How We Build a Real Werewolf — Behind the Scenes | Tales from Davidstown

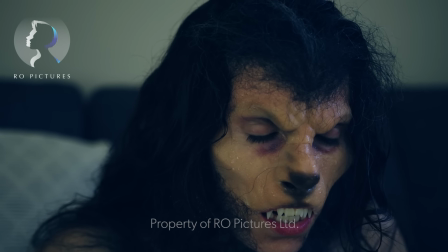Bunch of things learned, loads of things learned,
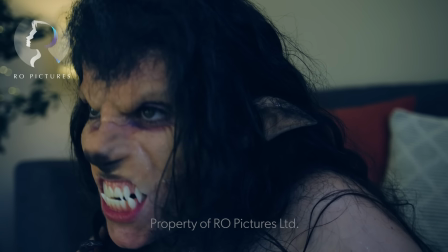and now we know how to do things slightly different next time we do a test.
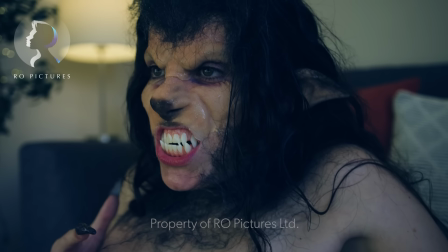And the next test will be, I would dare say, it's probably going to be a little bit more
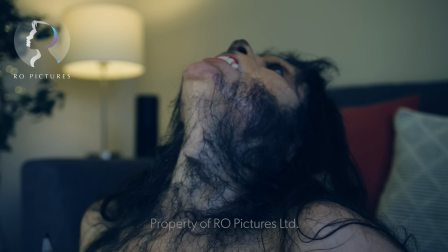complete in as far as there'll be more things applied.
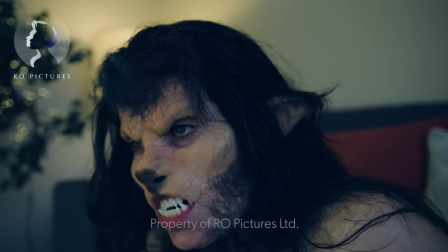So, e.g., more applications like body prosthetics, things like that.
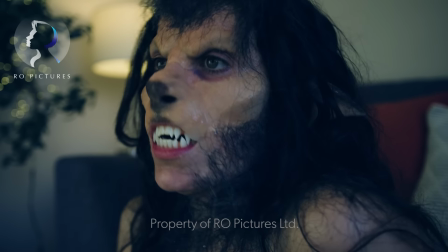When we go for a different spine aesthetic and try and maybe build in some shoulder blades, things like that, ribs maybe.
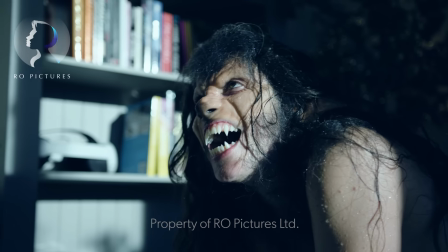Also start concentrating on what we're doing with the hands, with the feet, with the legs, etc., etc.
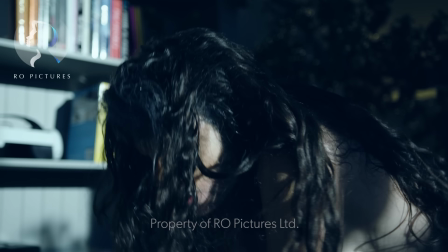The aim of really all of this, as we know, is to really create that really detailed,
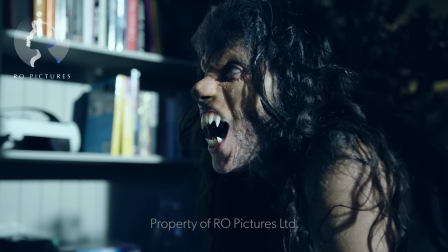really satisfying werewolf transformation, and making sure that at the end of the day, the silhouette, if you will,
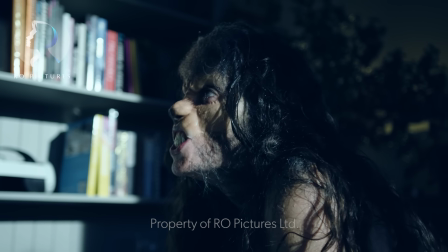of the werewolf
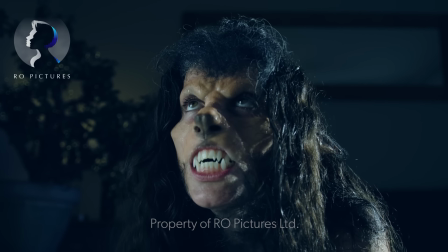feels a lot different to Elle's, because she's turning into a 7-foot tall werewolf.
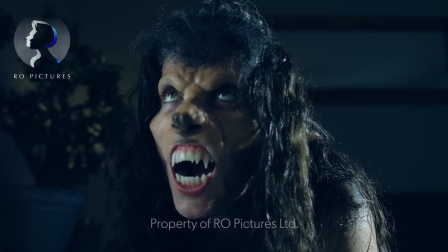So we've got to make sure that whilst it retains certain characteristics such as female,
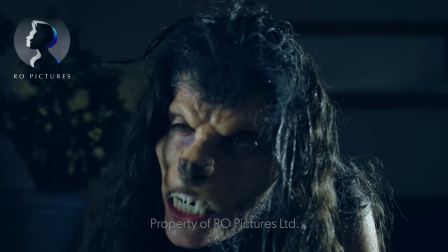a female form, it still needs to feel very different than Elle's very kind of petite, sporty figure that she's got.
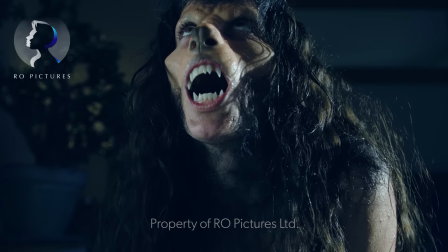And this is and here's a good example of when the teeth hasn't worked, like the glue's come.
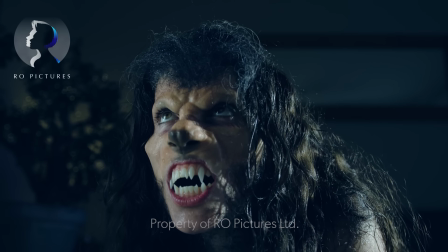The glue's not worked, so that helps us work out optimum amounts of
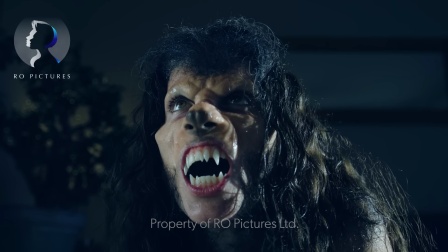beading to use to get the teeth to stay in place.
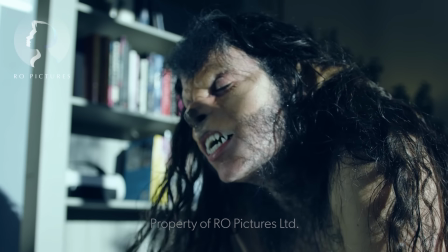But it's always about pushing the envelope, seeing what you can do with limited time,
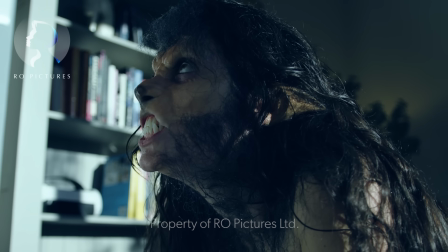some more resources each time, and gradually stepping up the process to
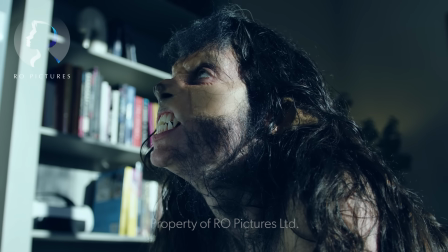get to that point where we can shoot a whole scene like this and it be just absolutely badass.
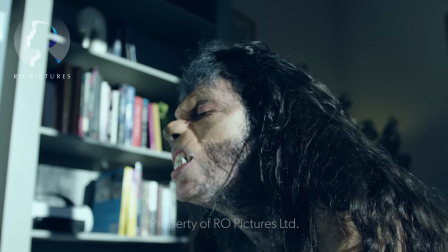So there's a lot of trial and error. Now, incidentally, this whole application, so the head and the back and the hair work,
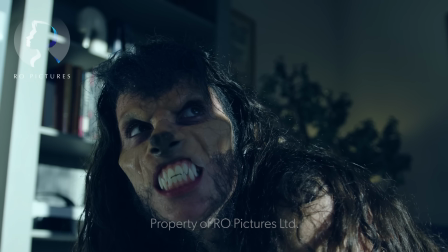that probably took 6+ hours with a few breaks in between.
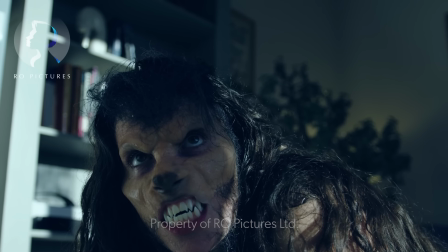So far too long from a practical shooting schedule for what it would be
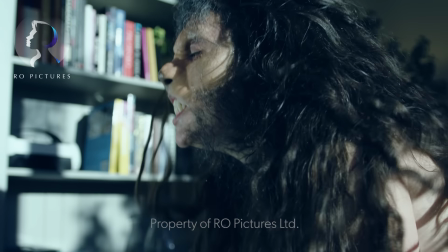effectively be a few shots maximum in an overall transformation scene.
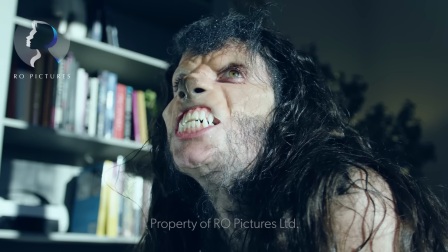Also gives you an appreciation of why it took American Werewolf in London 2 weeks to shoot their transformation, given that it's only 3 minutes long.
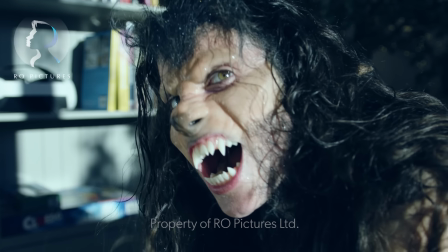Now, obviously, this is being played back at the high speed shooting that we did, not the actual speed it would be likely used in.
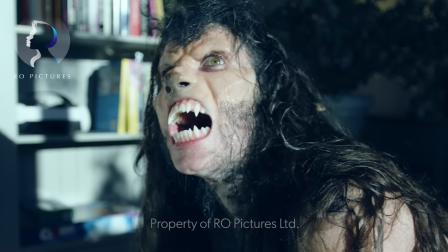But yeah, it's given us a lot to sort of think about.
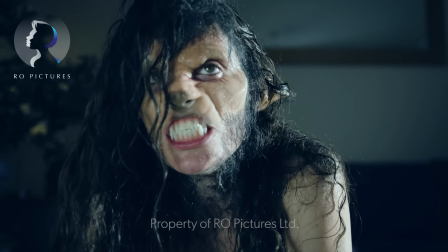I'd say it's an overall success, even with the obvious flaws and things that we'd change, but that's all part of the process.
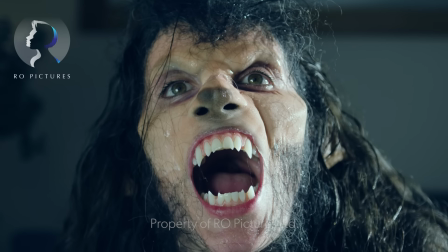So I hope you enjoyed watching that. Keep your eyes peeled for more soon.
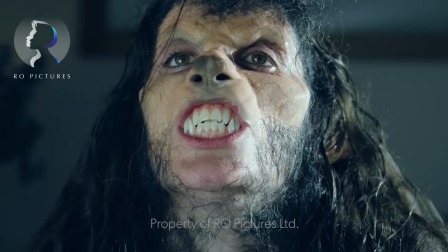We'll probably drop in some VFX tests with some of these other shots and show you those as we do them.